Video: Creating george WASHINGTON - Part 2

I think it's increasingly the case now that you can't really be a contemporary artist without being at some level engaged with technology. And if you are engaged with technology, you need expert advice, you need expert assistance.
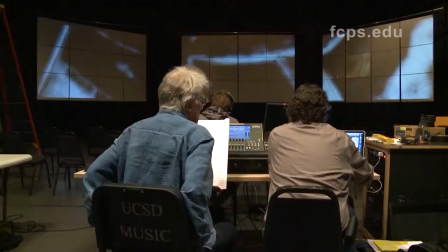(0:17)
There's simply no way around it.
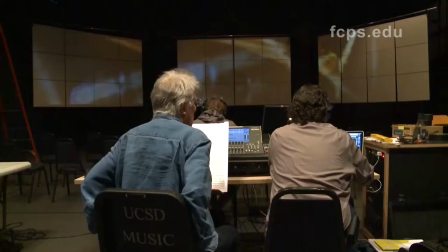(0:19)
What that means is that the range of your vision, where vision means imaginative projection, can be much wider, because you don't have to, at a certain moment, think, oh, I don't know how to do that. I'll find somebody who does know how to do that, and then I'll work with them.
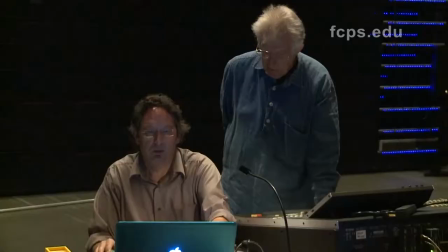(0:40)
To assist with the realization of his vision, Professor Reynolds assembled a team of collaborators with very specific skills.
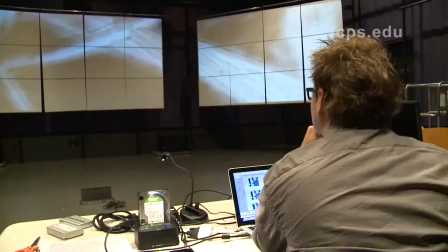(0:49)
Ross Carr is a New York-based musician and visual artist.
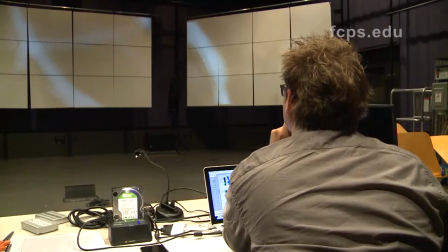(0:53)
Ross is responsible for developing the still and moving images which populate three screens that are on stage behind the orchestra. The three screens are going to be surrounding the orchestra and scaled up about 150% from what you see behind me.
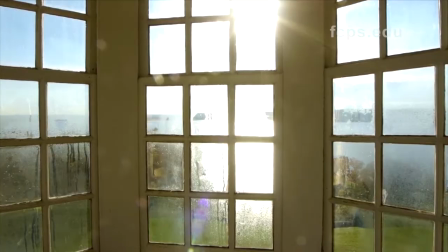(1:10)
They're modeled on the interior of the octagonal cupola on top of Washington's mansion. But each of these projection screen panels create a 36-panel array that's like the window panes of Washington's
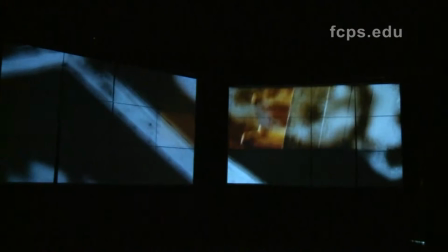(1:21)
cupola so that we can have discrete imagery on each of the three 12-panel screens,
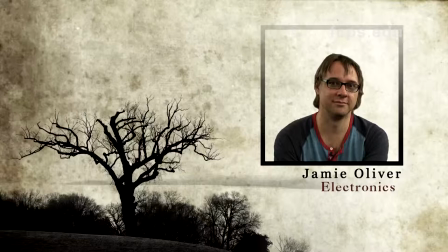(1:28)
but also 36 discrete images in the immersive sort of projection environment.
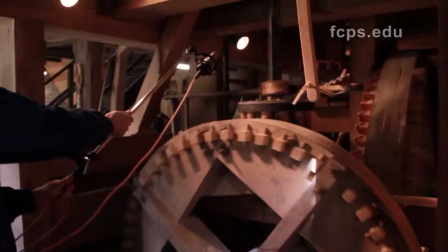(1:34)
Jaime Oliver is a composer, an instrument builder, and a computer musician from Peru.
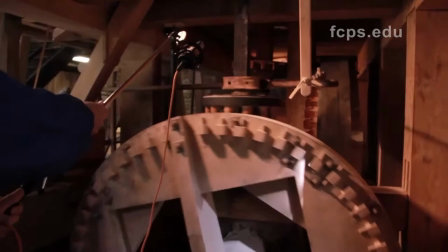(1:39)
Jaime is responsible for recording and processing sounds from Mount Vernon into the evocative landscape of sound imagery that accompanies the orchestra.
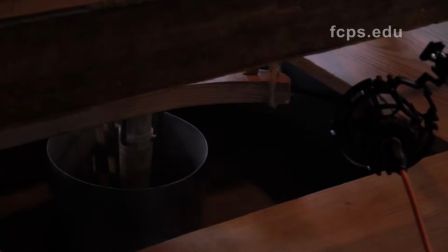(1:49)
I'm in charge of making the computer sounds. So the computer sounds were created with a series of algorithms we've worked together with Roger in the past,
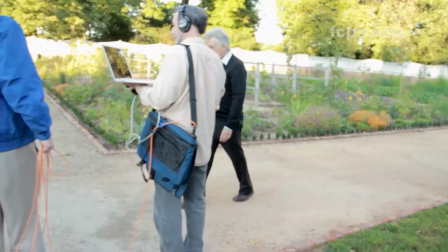(2:00)
and also with some new other ways of transforming sounds and creating sound worlds.
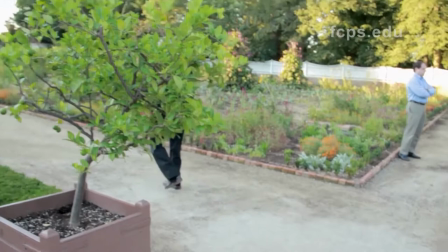(2:06)
And they're all done by recording sounds at George Washington's estate.
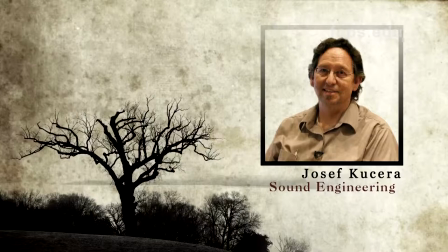(2:14)
Joseph Cousera is a sound and recording engineer with the University of California at San Diego.
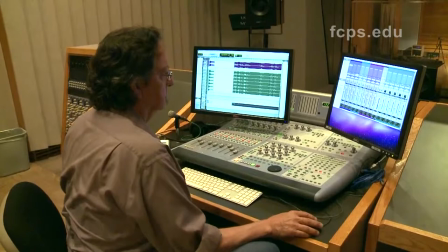(2:20)
Joseph is in charge of all aspects of recording and disseminating the pre-recorded elements of George Washington. So I'm creating assets at the beginning and preparing them for the various individuals and then taking the assets that have been prepared by the other people in the team and manipulating them and creating the final mix for either a stereo mix to go with the video or a surround mix to go with the video or rehearsal tapes or live performance tapes. So everything's been brightened here.
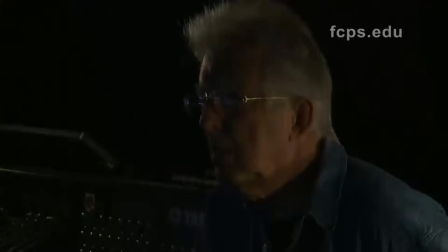(2:59)
Yeah, it's much better. And the overlay texture, I've increased the contrast so you can see the paper texture on the
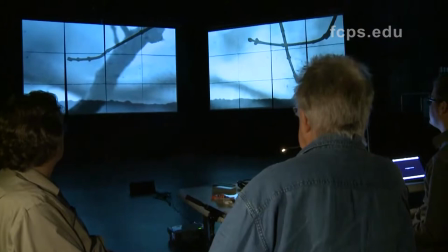(3:08)
right screen as well with the actual projector it'll work now the background is yeah solid much better
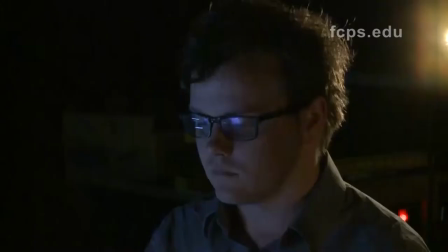(3:14)
can the contrast be any higher there yeah if
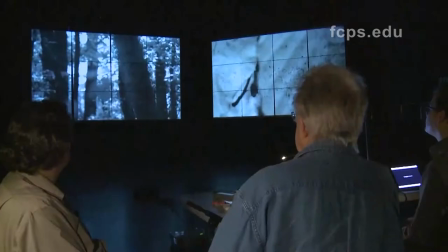(3:21)
things go well they will understand my vision and I will
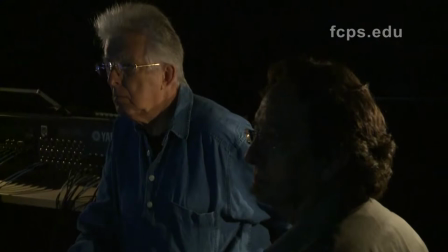(3:27)
give due respect to their ways of feeling and thinking when
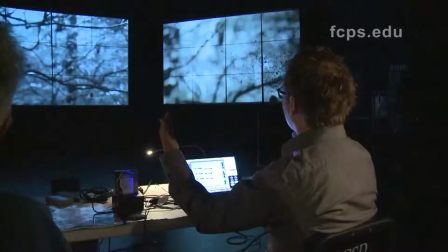(3:34)
When that kind of thing happens and you seed as an artist some of your own authority,
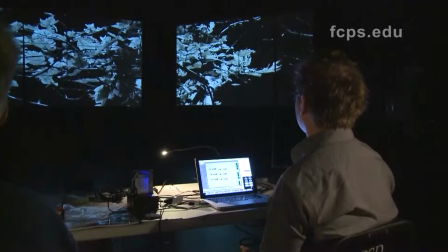(3:39)
you go places that you could not go yourself and so do your collaborators and that's what can be appealing.
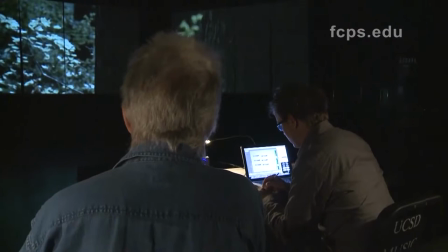(3:48)
When his voice comes in we should begin to have color.
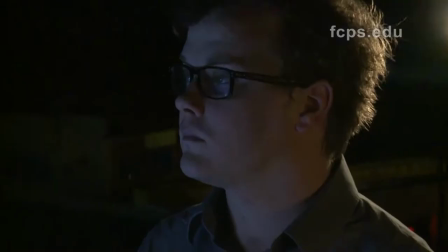(3:53)
His warmth and his age should be a little bit more palpable.